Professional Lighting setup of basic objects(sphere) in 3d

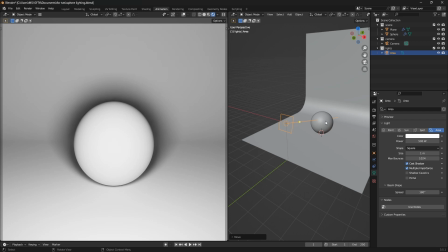We don't want to give the viewer a 2D perspective. We want to create a little bit of depth to our object and differentiate the object from the background using the shadow direction and also the light direction.
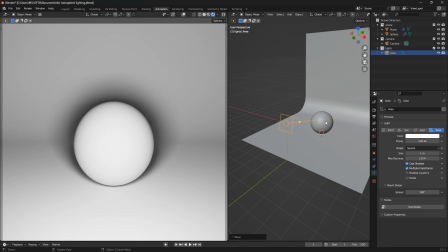So for now, I'm going to leave this area light at the position that it is, and I will be adding an area lamp, a point lamp, point lamp, or a point light. English is too difficult for me. All right.
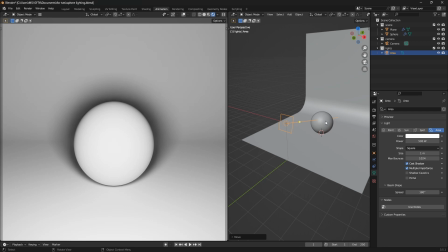So while I add this lamp, the light, the point light, I'm going to use it to give my shadows and my lighting, the reflection a little bit a sense of direction.
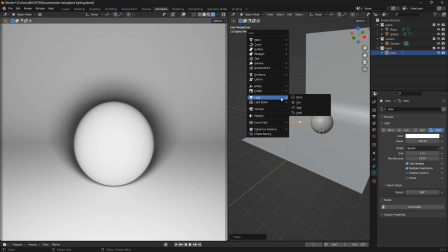So create the points, use the point light, add it, move it up a little bit, move it to the right direction or the left direction. I'll be moving my own to the left direction. I like to have it on the left lots of the times.
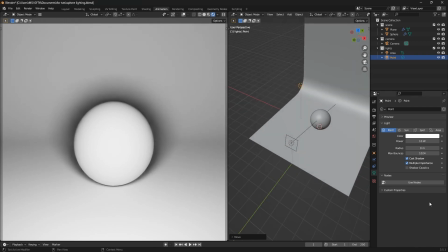And then this I will be increasing the intensity times 2 of the area lamp. So now let's give this 1000.
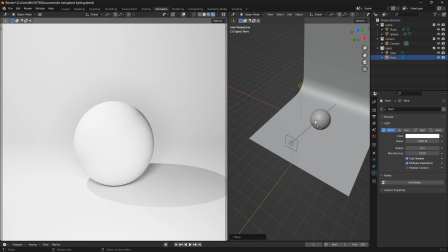And now you can see we have the point lamp, and now it gives the shadow. It changes the direction of the shadow. It takes it from the behind to the right side of our object. But I think the intensity on this is too much.
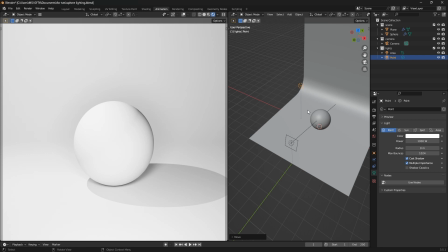Let's try to move the point light and see what we have. So what you're going to do is move it like to this space, and then
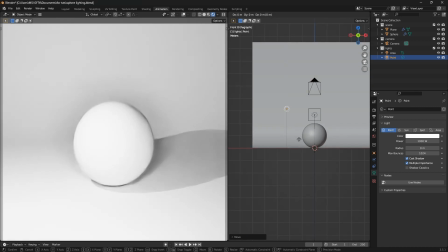move it backward, move it here again, move it upward,
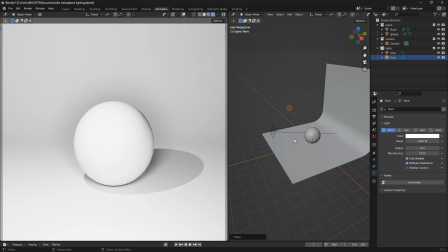and here we have something decent. You can see we are beginning to create a sense of depth in our scene. You can begin to identify the difference between your background and your shadow, and
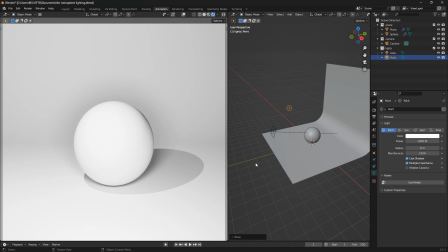the light itself. You now have a sense of feeling or direction that the light is coming from somewhere, and you can predict.
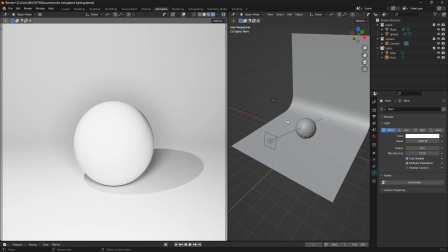With this thing, you can know that the light is coming from the left side of our scene, because this
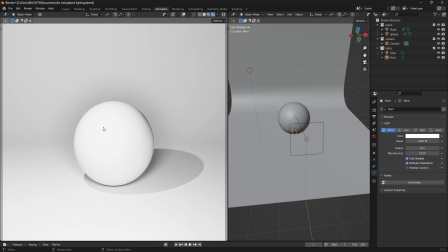part, it is dominant, more dominant with the reflection, and then the shadow falls at the side.
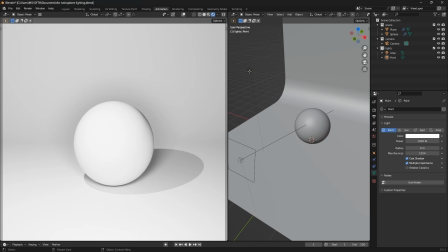Of course, you can go further and pull it back, pull it to this side a little bit, or let's just keep it here.
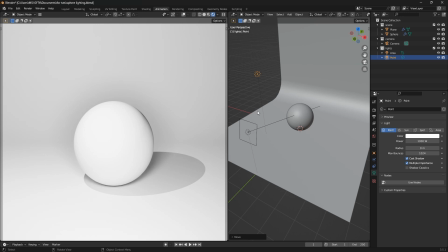Okay, so now you can see that our shadow is too harsh. I'm not even going to call it a bit harsh. We have really harsh shadow, which in reality you don't have this much of a harsh shadow.
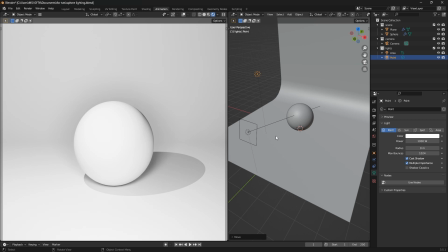And to decrease it, you will come to the point lamp, you come to the settings and increase the radius. When you increase the radius, you will see that it begins to become less and less harsh, and it's becoming soft.
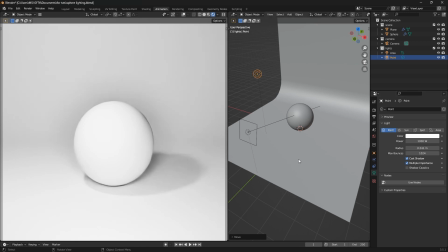So you will want to keep a soft shadow. Now you see that I have it at 0.2 meters of radius. You can see that the shadow is a little bit soft now than what we used to have.
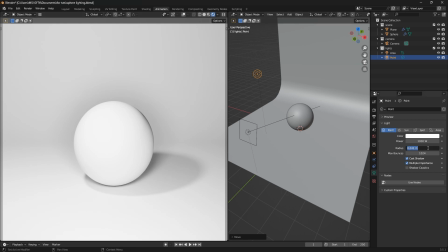But let's try 1 or 0.5. This is too soft. 0.5. Now you can see the shadow.